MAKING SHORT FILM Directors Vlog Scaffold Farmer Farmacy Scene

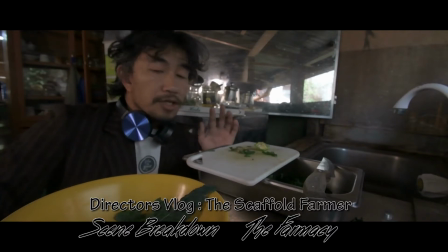(0:01)
Hi, I'm Clint, the director of The Scaffold Farmer. This is a scene where I just recreated a while back and this is
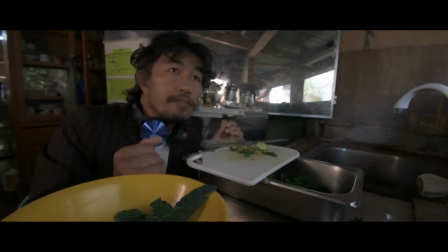(0:10)
a scene that gets to showcase what it is to become a vegetarian, what it is to heal yourself using herbs and the first part of the scene is I took out the knife which basically could possibly kill you and
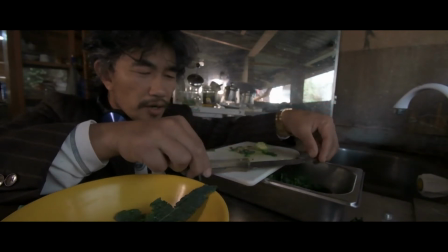(0:25)
I place, put it slowly into the safe side.
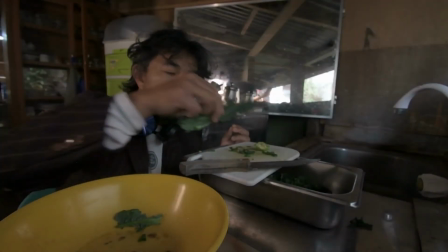(0:30)
As I take all this food that I've got,
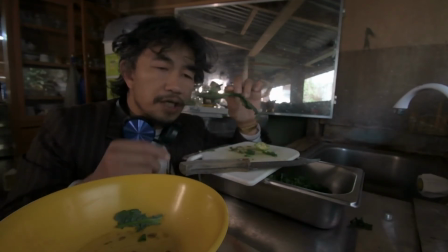(0:33)
I showed that I was so voracious of eating greens, which is kale leaves, which is known to be the most complete green, leafy vegetable.
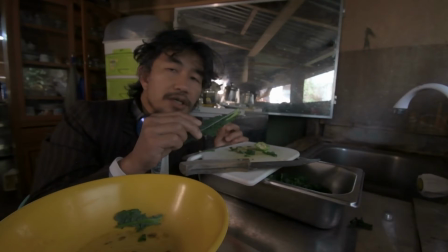(0:45)
It has the most complete nutrients. This basically helps people who are suffering from cancer.
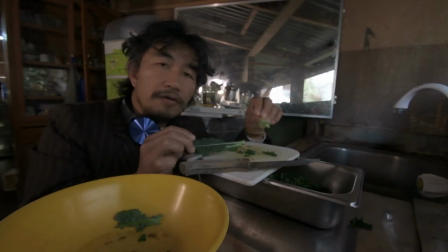(0:52)
A known product of our farm that grows on its own are ampalaya.
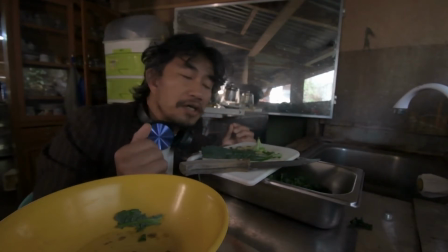(0:58)
And some strawberries but it's already eaten during the process of me making this shot. We have some strawberries and tomatoes all organic. All grown. Not exactly organic. Sorry for that word. All grown naturally at our scaffold farm.
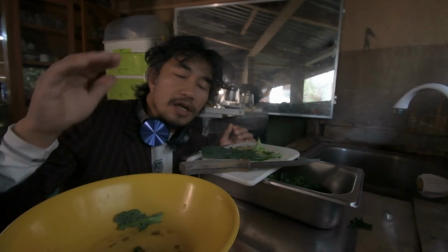(1:12)
I use the yellow because it will connect at the last part of the film, the yellow color.
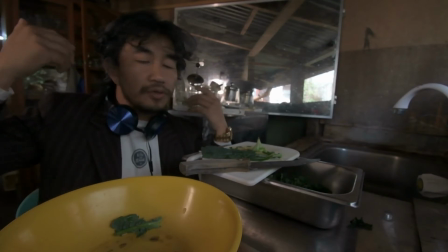(1:18)
And I dim the light at the back to reduce the unnecessary background.
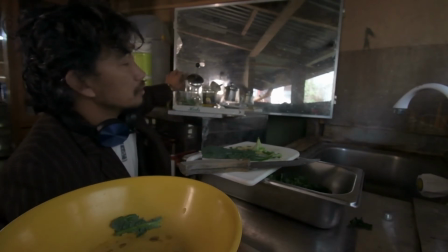(1:24)
And you will notice that I place a mirror here to simply replicate that
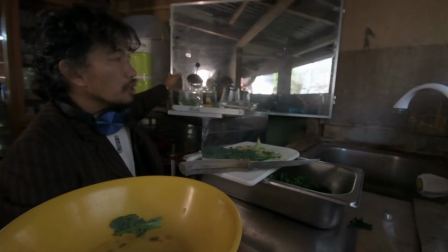(1:30)
this story is actually a multiplication of other people's lives.
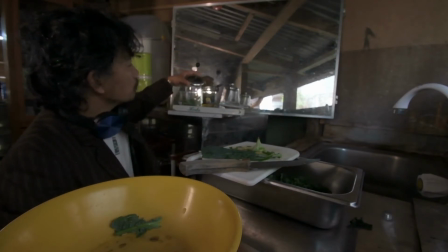(1:37)
So that's the reason I put a mirror. during the course of my shooting the mirror slide and it dropped the coffee coffee press but I place it because I would like to show the break of your routine there's a
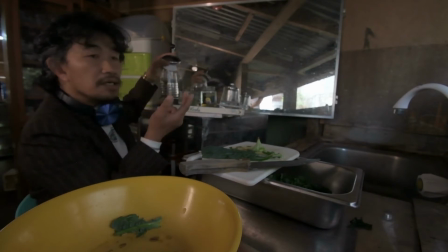(1:50)
reason that I came I've thought of maybe the silent spirit the duende in
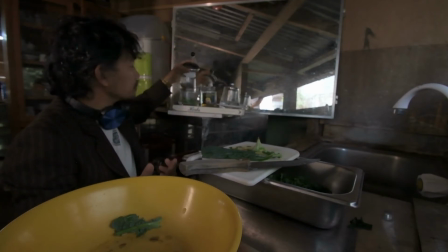(1:56)
me broke this coffee press for me to show that I have to break my routine that's the reason I've showed that it's diagonal and there's a broken glass and i move the herbs from here to here basically these herbs is rosemary and stevia
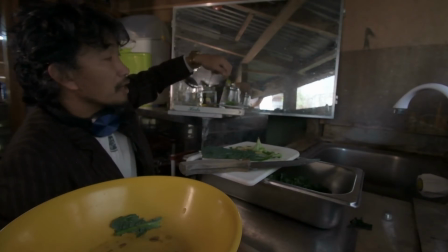(2:14)
the artificial sugar and the flower of a pet chai
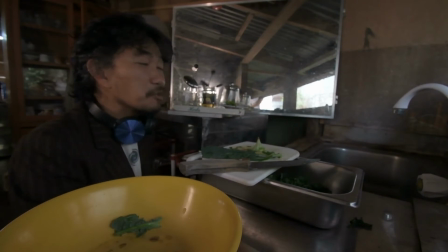(2:20)
so i place it to add color to color and texture to the shot and with me is our sponsor the bsu apiary the coderiera aprily apiary club and i i place also some hot water here on a teapot
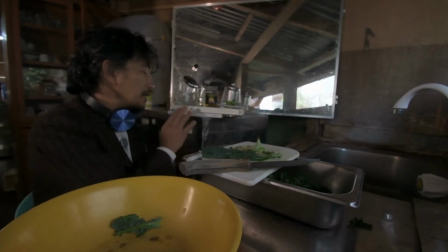(2:38)
and the reason i place this book is because i would like to reinforce the idea that it is uh i've been reading books on organic uh preparation of culinary organic culinary
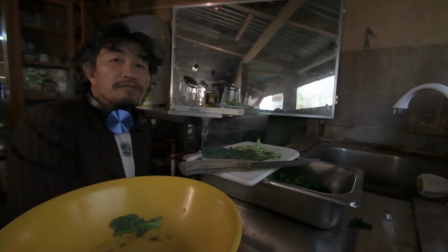(2:51)
and i also place the title of the book herbs which will be connected on the first part of the storyline so all
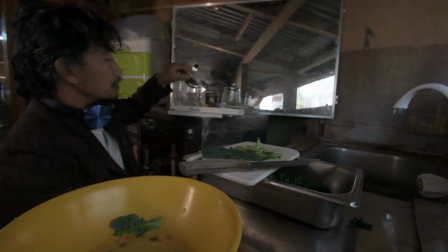(3:00)
the symbols that were used here were all symbolic so
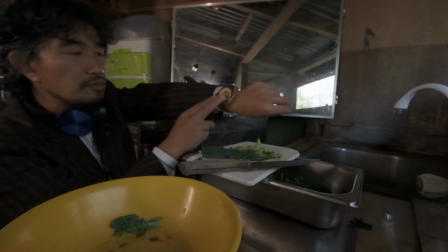(3:04)
the reason that I use my watch is because I would like to show that it takes time to
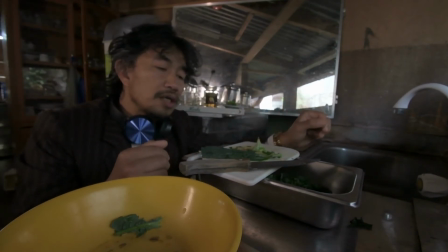(3:09)
heal it takes time to heal and sometimes the reason I'm eating it voraciously is because this is a typical mindset of a person who wants
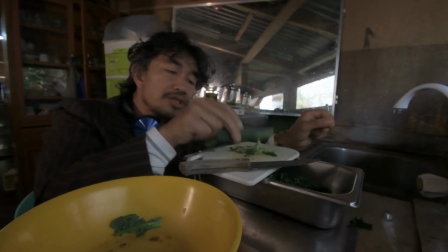(3:18)
who works in a toxic environment where they rush they don't even have the time to digest their food.
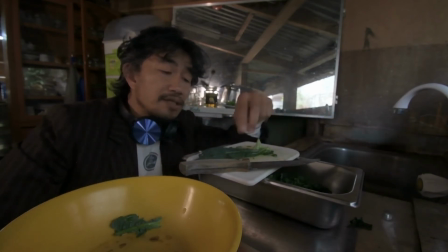(3:24)
That's the reason that in my scene I ate this green leafy vegetable voraciously
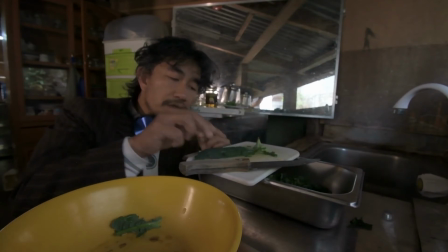(3:31)
and at first I showed some hesitation to eat it but eventually because of the tea that comes with it so it helped me find the desirable taste that a typical cancer patient or typical person with ailment is having a
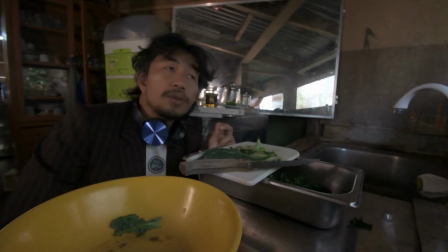(3:49)
hard time to take into their body.
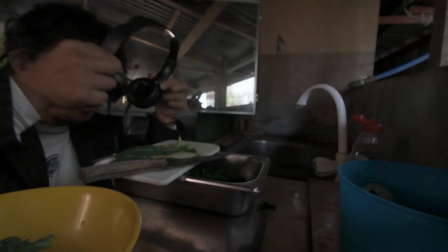(3:53)
In this scene, I expressly show that I was playing music on my earphone.
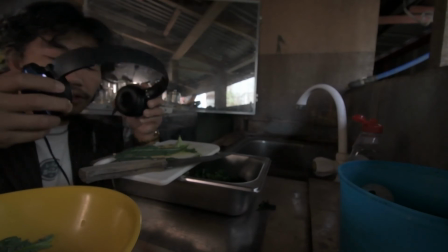(4:00)
So the reason that this thing came out into the scene is because I
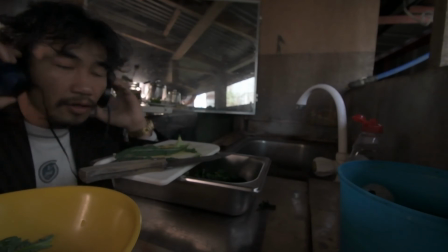(4:05)
would like to show the modern times of how typical farmer enjoy their life,
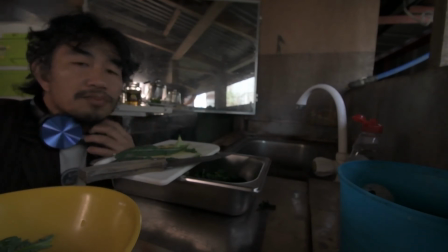(4:10)
and that is playing music.